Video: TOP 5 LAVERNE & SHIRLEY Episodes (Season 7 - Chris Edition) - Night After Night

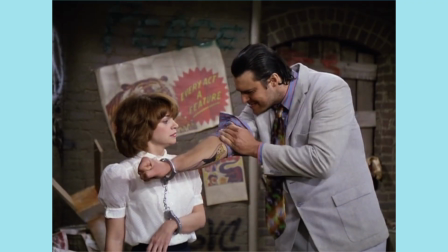(8:33)
It's not as deep as some of the better episodes of the season, but it finds its way into my top five.
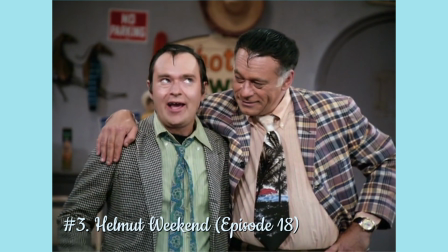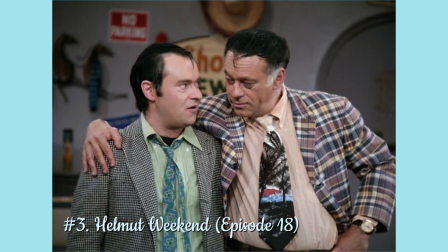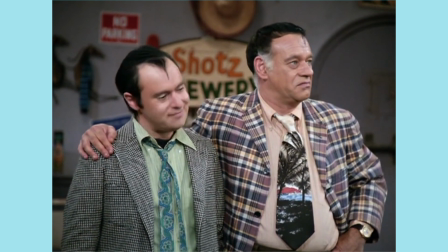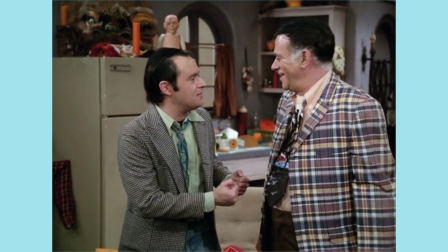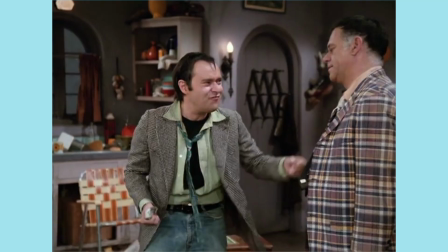(8:58) I'd love to see my little tycoon in action.
Let it be known that David Lander is the secret weapon of Laverna and Shirley.
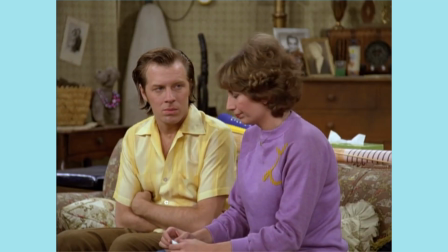(9:07)
Michael McKeon gets a ton of the flasher parts of the first six seasons, such as the sullen romantic and the understanding beating heart of the boys' dynamic, and thus is by no means less.
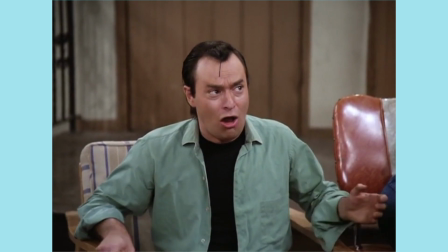(9:16)
But Lander has, for almost every single season, come out swinging with a total surprise for me, and Helmet Weekend is perhaps his finest work in the show,
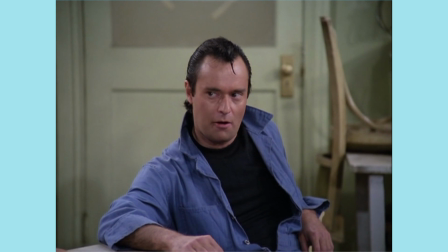(9:23)
possibly even surmounting the subtle dark humor of Testing Testing and the heartbreak of Duke of Squigman.
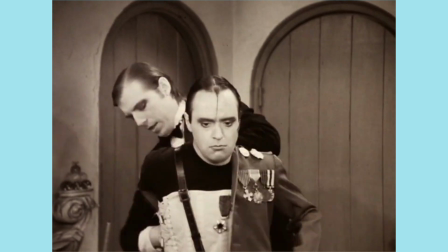(9:28)
Another Roger Garrett script, one of the many boy-centric episodes he's credited for, its inevitable drama goes far deeper than I expected.
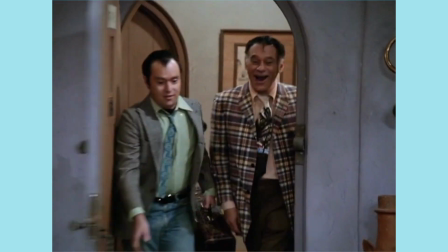(9:35)
We know this is going to go wrong, that Squiggy's absentee father is going to come sniffing for money,
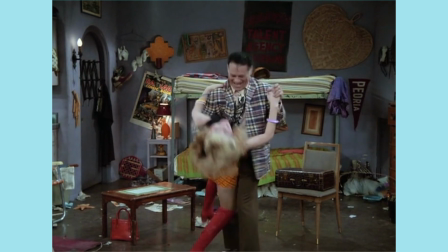(9:39)
that he's going to weasel his way into the company, then rob Peter to pay Paul before a adios to his little Andrew.
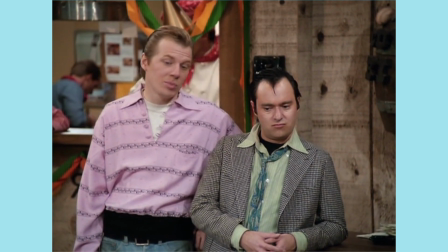(9:44)
But when the moment hits, the realization dawns on Squiggy in a way that is so human, it snaps you back from the sitcom silly into these characters being people.
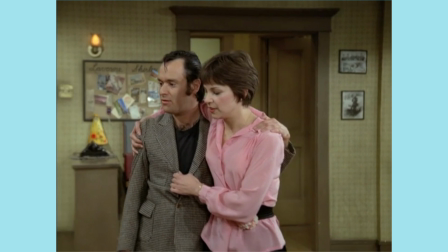(9:53)
And as said before, the work Landry here does is pretty incredible. One of his best qualities is the humanity that he gives to his characters, no matter their morals or standards.
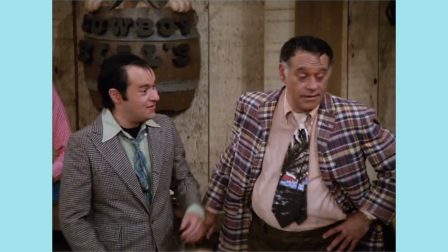(10:02)
Here, Squiggy is not just a sleazy agent. He is a broken-hearted child reaching out one last time for Daddy's love and finally standing up for himself as a man.
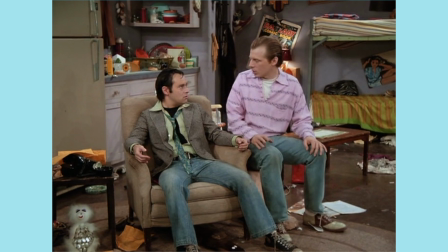(10:11)
More than that, realizing how far he's actually come in the family tree.
Okay, your grandfather. He was a bootlegger, right? His father was a pirate. I mean, it's amazing that you came out as good as you did.
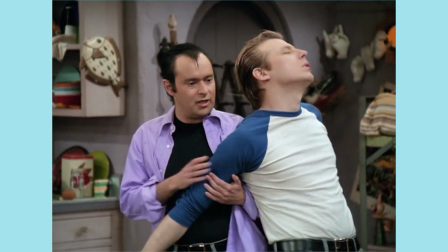(10:24)
What also makes this one stand out as a Lenny and Squiggy episode is how it plays off the duo's relationship.
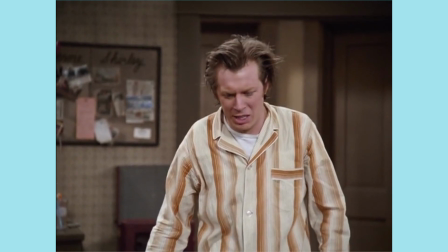(10:30)
Lenny's used to being a doorstop for a lot of people,
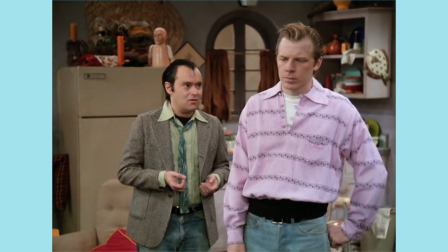(10:32)
but the way that he uses this meekness to let Squiggy figure out for himself that his dad's a bum and not to be trusted is honestly,
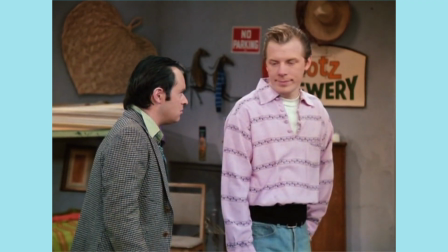(10:39)
I find, a stellar touch. Because it shows him being smart and believing his best friend will see the truth in time.
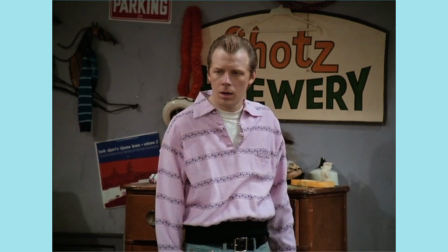(10:45)
Because eventually he will reach his lowest point, and the truth will come out, and that's when Squiggy's gonna really need him the most.
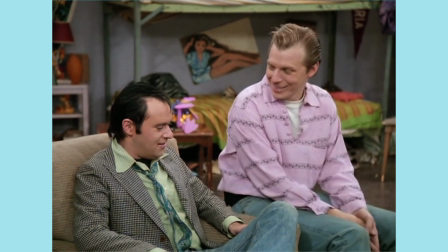(10:51)
It allows both actors to do the subtle performance work where they need to. Glances, what is and isn't said, how it's said.
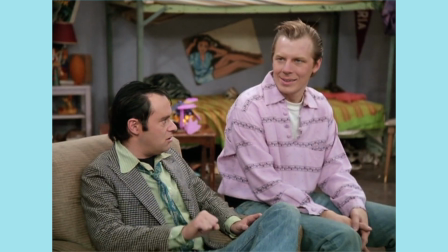(10:58)
I'm curious how much workshopping this was for the director and the talent, and how much of this was just David and Michael knowing what to do and going for it.
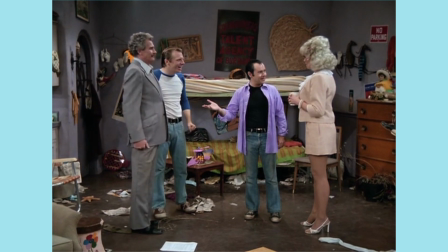(11:05)
As well, sadly, it's the last time we'll see this level of bro-shit between the two for the whole show.
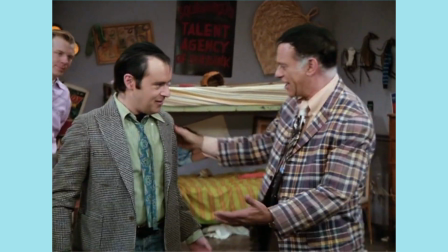(11:10)
But what a whopper to go out on.
Let me take a look at you. 20 years, it's been a long time.
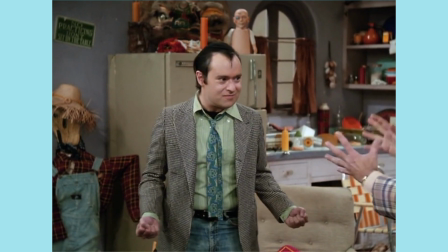(11:16) How do I look, Dad? How do I look? Definitely 20 years older. I've been working out there, I've been working out there.
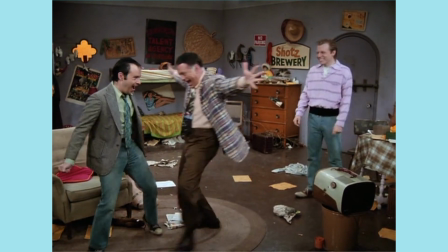(11:21) I'm a great friend, I am proud. Uh-oh, hands off, fruitcake.
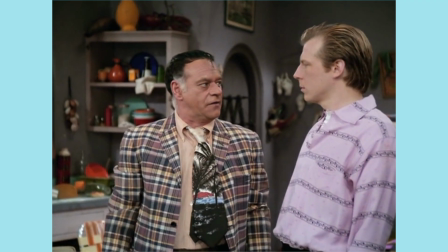(11:28) Back off. The wonderful father and son moment is happening here.
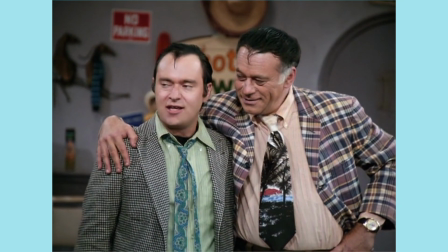(11:34)
Wynn Irwin's performance as Helmut is spectacular,
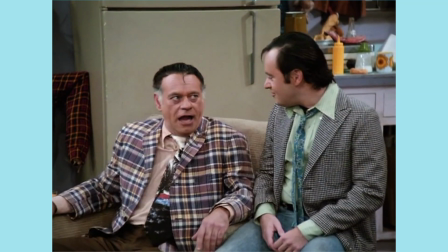(11:37)
showing the root of so many of Squiggy's quirks, both the good and especially the bad, while also making him his own distinct personality.
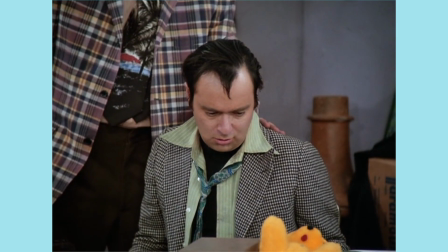(11:43)
And how he turns on the right amount of charm that makes him slimy but magnetically charismatic.
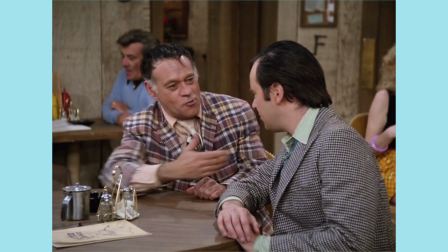(11:48)
It's no wonder that not only have people gotten sick of his crap, but Squiggy still wants to believe that his dad is here to rescue him, to take him far away from the poverty he knows he's in,
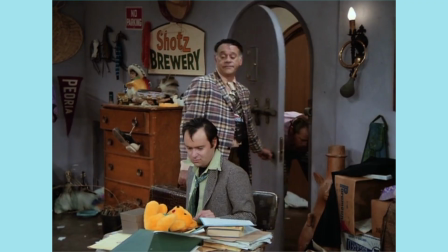(11:57)
and to go off to some happily ever after as father and son. It makes the emotional fisticuffs of the finale all the stronger.
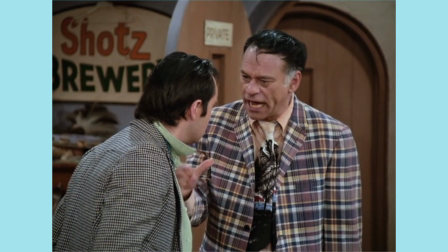(12:03)
When Squiggy finally stands up for himself, calls Helmut out, and practically disowns him, it's a tragic victory,
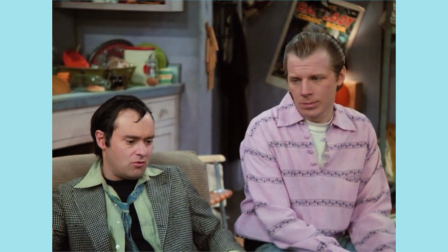(12:09)
the one whose burn is soothed by the fact that the blood of the covenant is thicker than the water of the womb. And so, Lenny and Squiggy are once again Squignowski talent agency of Burbank.
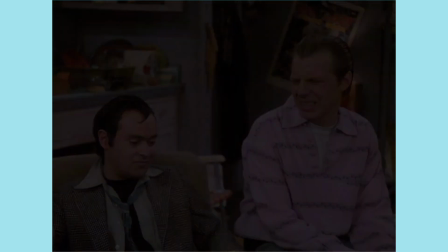(12:18) Stab.
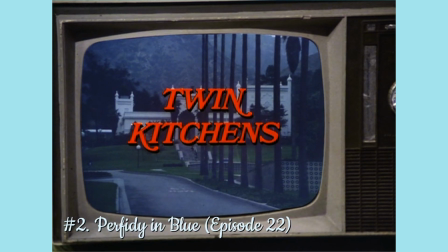(12:22) The shocking truth at Twin Kitchens.
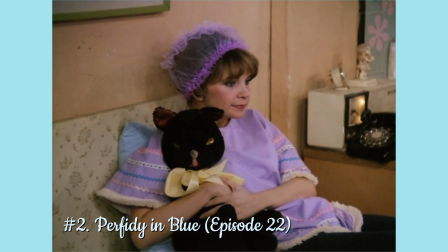(12:26) The entire Bobblenick family was about to get tangled in a web of lies.
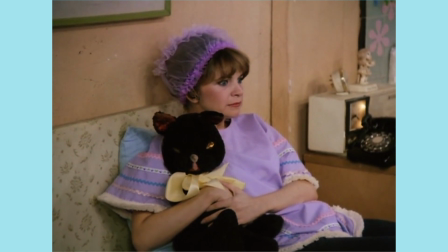(12:31) Lies that would wind their way down a path paved with sin, deception, and murder.
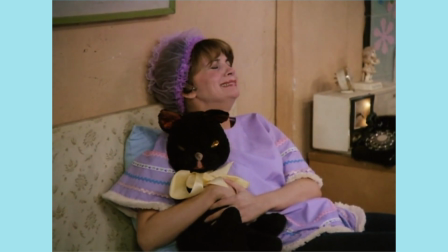(12:39) I knew it! I knew it!